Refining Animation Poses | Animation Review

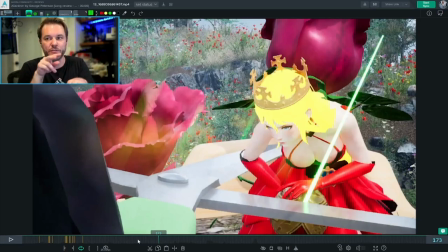1260s
And so if you get that hold, that anticipation where it feels like it's building to something because it moves fast and then stops and then is about to smash. But it doesn't have the same effect if it moves fast and then keeps moving fast and then also closes.
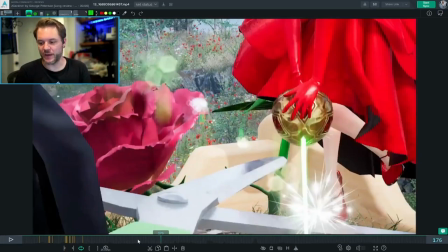1275s
I hope that makes sense. So I would calm down the scissors here so that they're not moving much.
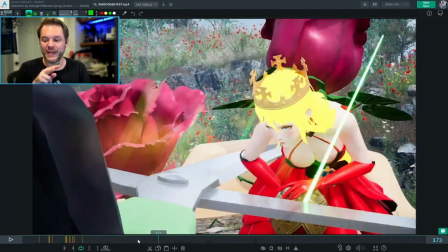1281s
And then it feels like they're a little bit late on the close. You could probably have them start closing as she's lifting up so that they just barely miss.
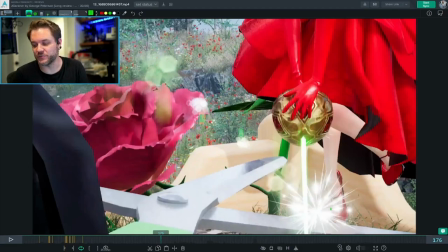1290s
Like right here, her toe is right above it. So I would probably make it so that that foot is actually more like in the center of the scissors, and the scissors are already almost closed around her. Oops.
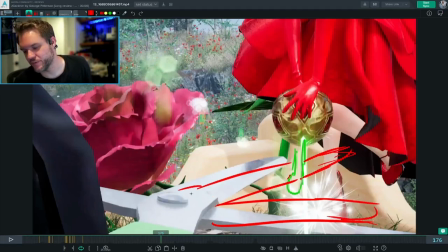1309s
I am not doing a good job of drawing this, but the idea being that they have just barely missed her because they're so close on that one frame,
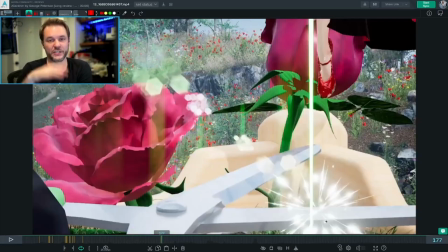1321s
and then on the next frame they're shut while she is out of the way. But here we have an extra 1,
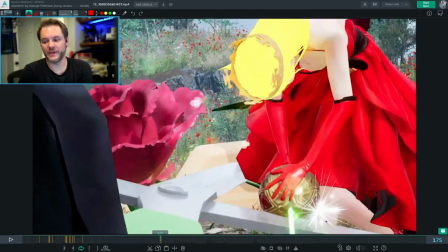1326s
2, 3 frames before they're shut. And we've even changed camera cuts, changed to a different camera at the same time.
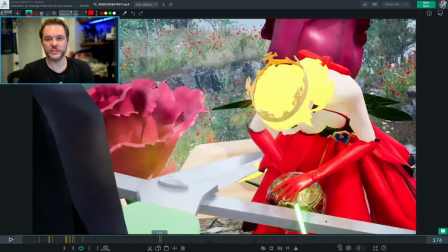1334s
So I would include in this close-up that smash, but just missing her. So rearrange the timing just a little bit. It's just a couple frames to make it feel like it misses her so close.
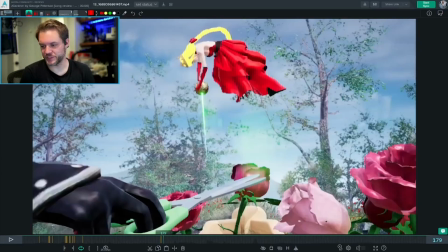1346s
But she narrowly escaped.
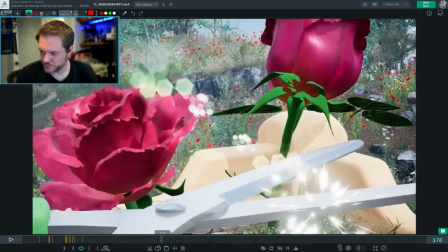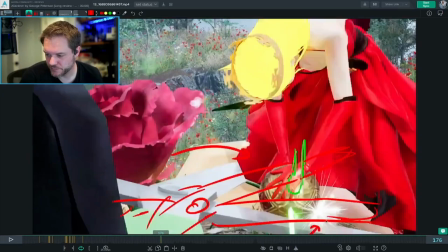1354s
That's cool. That's fun.
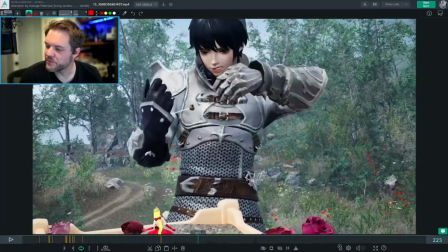1359s
Alright, so here's another thing about clarity that I don't quite feel this moment the way that I think you want to.
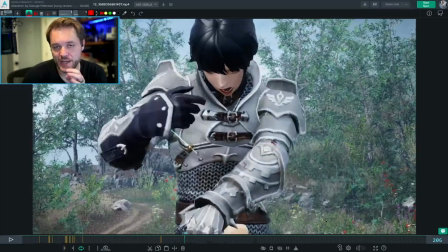1368s
So, the second time through, I was able to notice that he's got the sword in his hand.
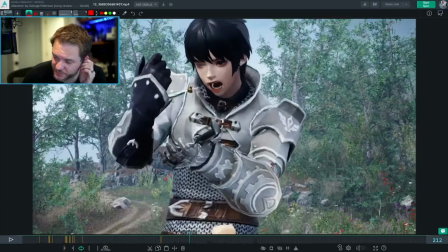1375s
I did not get that before. For a couple reasons.
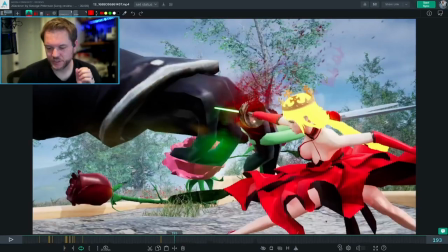1379s
One, it feels like she swipes at him like this, which would be a slice across the hand, not a stab, which feels like it's going into the hand.
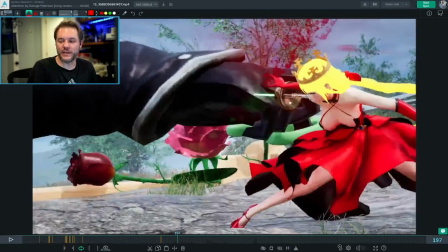1390s
And so it doesn't quite line up to me that she lets go of this thing
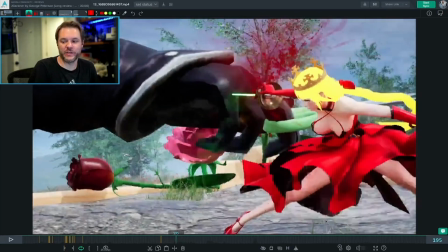1396s
and it's in his hand because of the way she got to his hand, right?
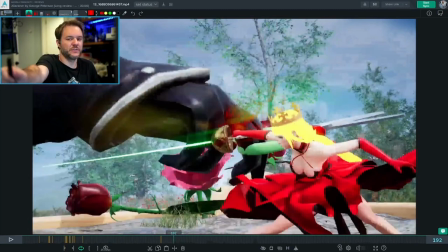1401s
It's this big swipe, so it doesn't feel like it's going to go into his hand. It feels like it's going to cut across the knuckles. So I think it would have to go in instead of swipe.
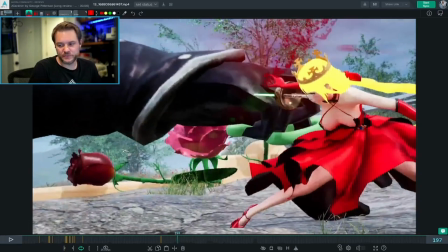1410s
But then, contributing to the fact that I didn't quite notice it was that here, her hand and the sword are connected. And here, several frames later, they're kind of still connected. Not literally, but visually, they're very close.
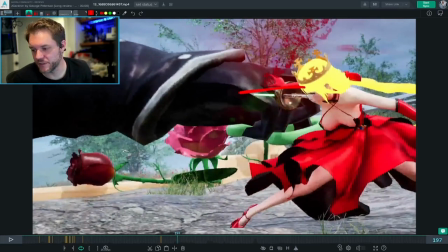1427s
Like, we still have all of this as one shape.
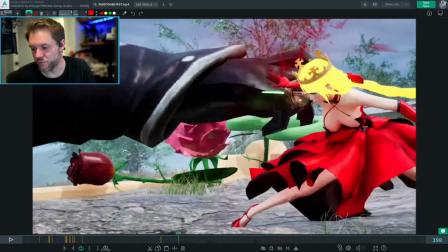1430s
As opposed to if he maybe recoils his hand so that this is back here,
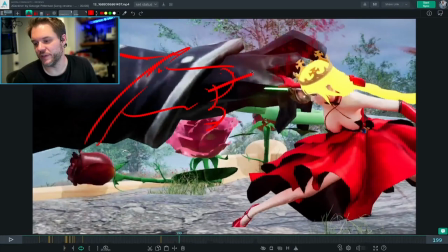1437s
and his hand is here, and then the sword is here, and her hand is separated. And so we have this space between them. Now we start to recognize that she's no longer holding the sword.
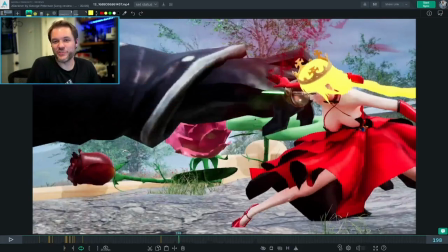1454s
But right now, they're still occupying the same screen space. They're still really close. They're just a little tiny bit separated, but they're still overlapping. Their silhouettes are still together. It doesn't necessarily feel like she's stopped holding it, especially with all the fast action going on.
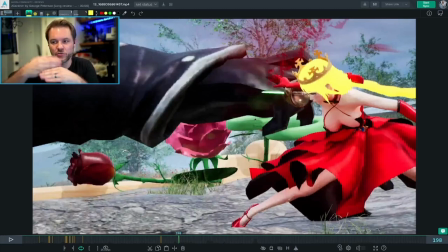1470s
On a single frame, I can tell her hand is not attached, but they're so close. And with all the motion, you can't quite tell.
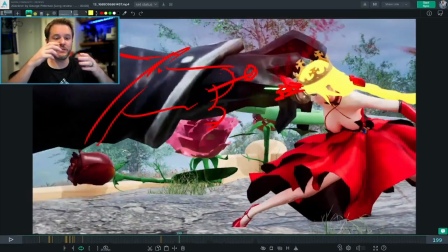1477s
So that makes the staging all the more important, that you want to see that if you want her to feel like she's no longer touching the sword, they need to move apart from each other. Their silhouettes need to be no longer contacting. You need to have negative space in the middle, and those things are really going to help sell it.
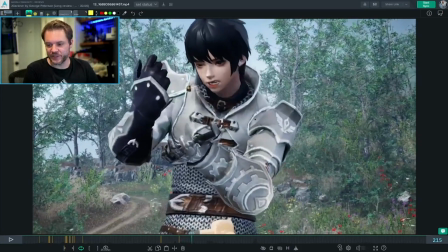1490s
And then when you switch to this shot, this happens to, like, the sword,
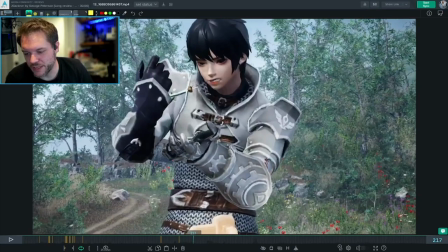1499s
it spends a lot of time perfectly lined up with this piece of his armor, so it's hitting this tangent where we can't quite see it.
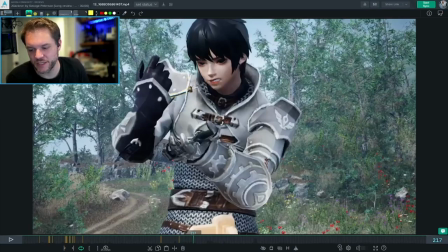1510s
You can see this, and that's about it, but without seeing the sword piece attached to it, you're not quite sure what you're looking at.
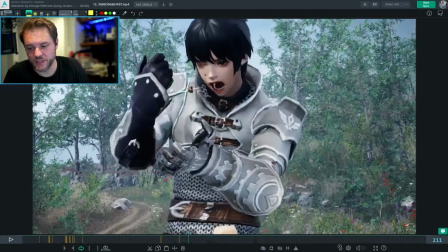1518s
And so there's a few frames in here that are moving real fast before we get excuse me, before we
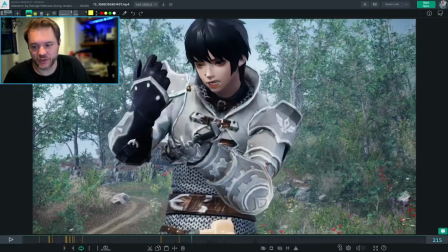1525s
get to this tangent where it's perfectly lined up with this other object that has about the same color and the same contrast. And this is even lined up with where this piece and this piece meet.
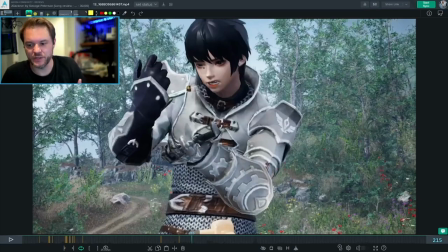1540s
So there's a lot of things that are working against you here for the clarity of that sword. So one thing that could help is, again, changing the contrast of some of the items or making it stand out more, but putting it like here so that it stands out even from his silhouette.
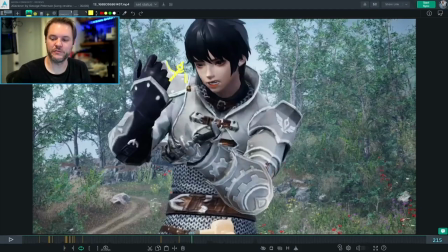1559s
It is above his armor here, and it's out in the open, and then you could desaturate the background or something to make it really pop. But it feels, and also tilt his head up so he's looking directly at that.
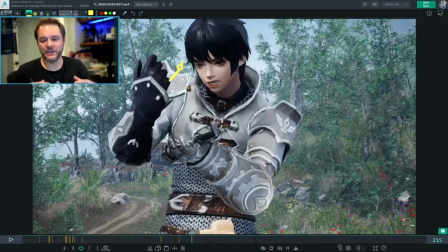1573s
All those things communicating towards getting that line, all of those things to line up towards seeing it much more clearly. Breaking his silhouette is one of the biggest ones. What you are doing here is you're doing a good job of having his eyes here,
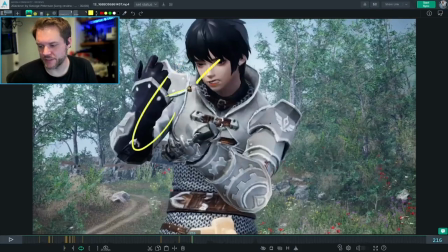1588s
this kind of leading us here, and this kind of leading us here. That's a great instinct, and I think those things are working well, except for the contrast in the colors, the brightness, the tangent of the object against his armor, and not breaking the silhouette, and a couple things like that.
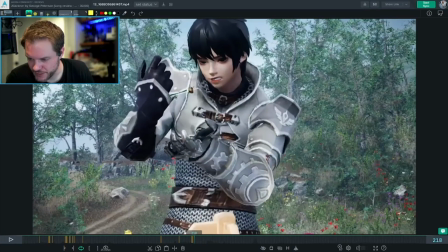1605s
Also, actually, the point of contact seems like it's behind here. And it looks like in the previous shot, it attached itself right here. So continuity-wise, it also feels like it's not as clear because we don't even see it going into the hand.
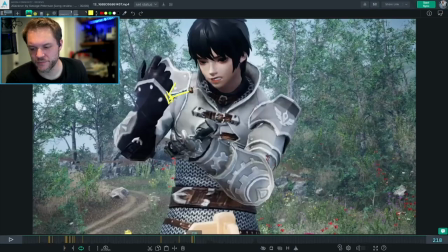1622s
We see it going into... Actually, it doesn't look like it's going to hit the hand. So there's a couple things that are stacked against you here, I guess.
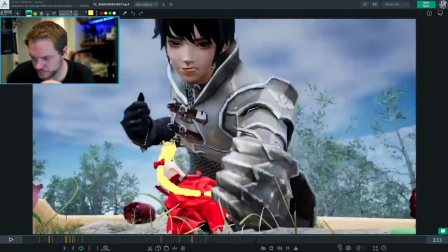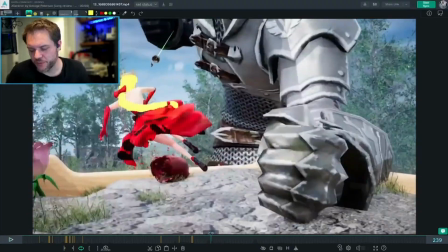1635s
That's cool. Excuse me. You could probably, just like I was talking about with the scissors, you could make this a closer call.
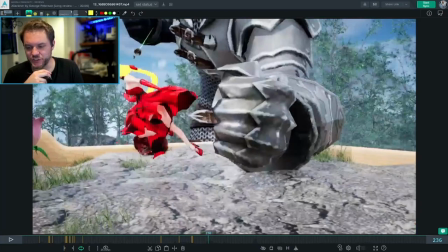1643s
Like you could make it feel like she just escapes a little bit more.
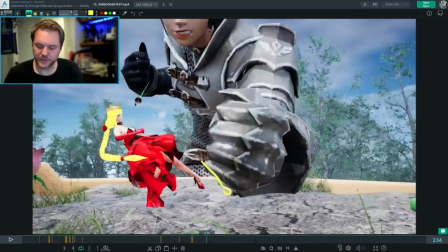1651s
She's already kind of missing by a lot. So if you put her foot here and her leg here, and so her dress is like this, it might feel like it was much closer of a call that she almost got hit.
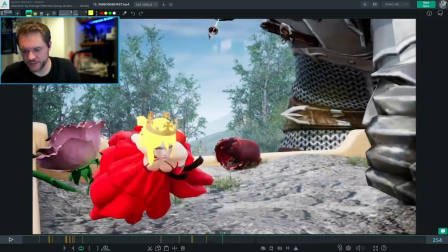1667s
That's a cool landing. It's a nice
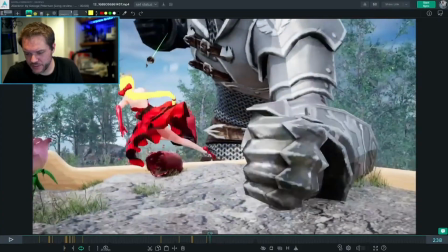1672s
nice weight there, and then quick acceleration into the next piece. I think that works really well.
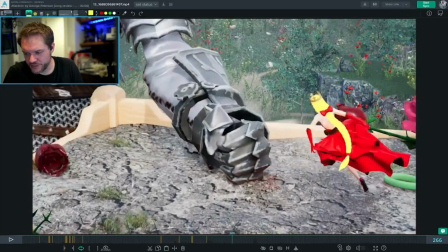1680s
I also like this jump to the right, change directions, and jump up onto his arm while she's holding her dress up.
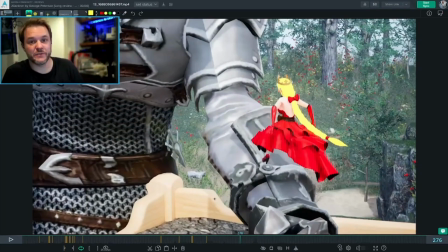1687s
That's super cool and specific to her outfit, and it's really fitting in well.
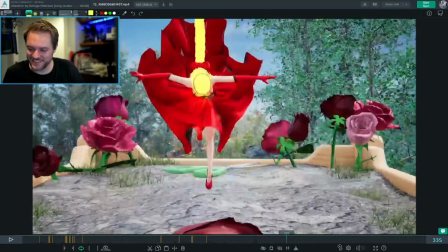1695s
This is cool.
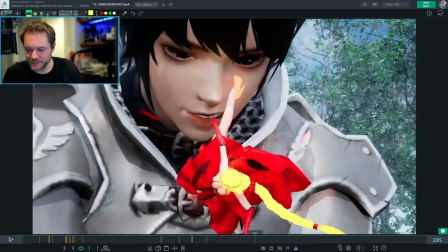1699s
Love that. That's cool.
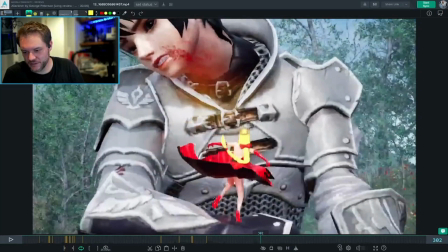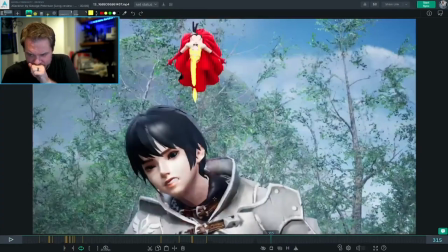1708s
Excuse me. This works really well.
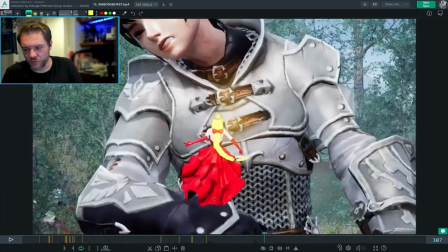1713s
It's cool. One thing that I think you could work on here is the camera.
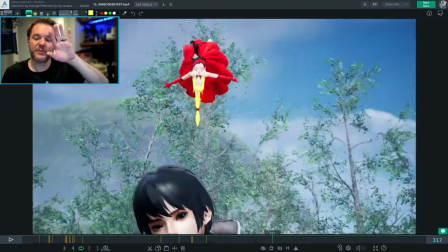1718s
It feels like the camera follows her up real well and then just stops rotating.
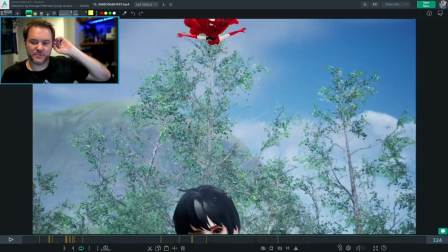1722s
It's still translating back, but it stops rotating, and I think that if you ease out that rotation, it's also cool to have her go above frame, that's okay, but the rotation of the camera just locks,
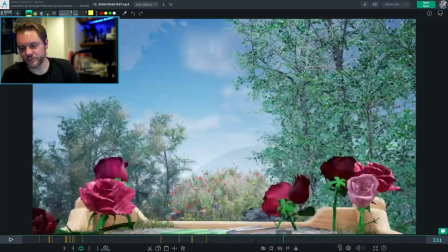1732s
and that's what draws my attention. And then here, this landing is cool.
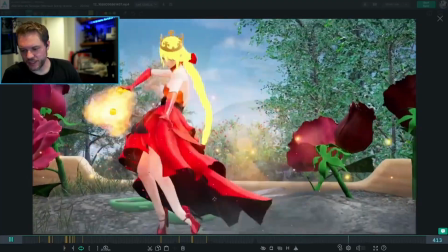1739s
That's real cool. That's cool. This is cool.
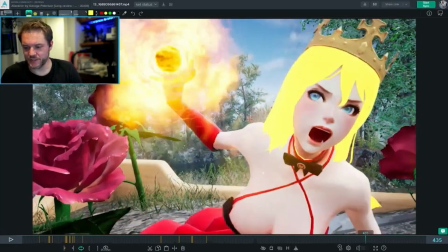1742s
You could probably push this by having, right in here, you want to get her arms straighter, I think.
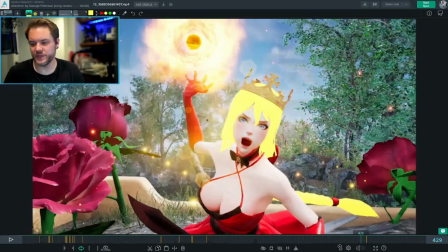1751s
Here it's cool.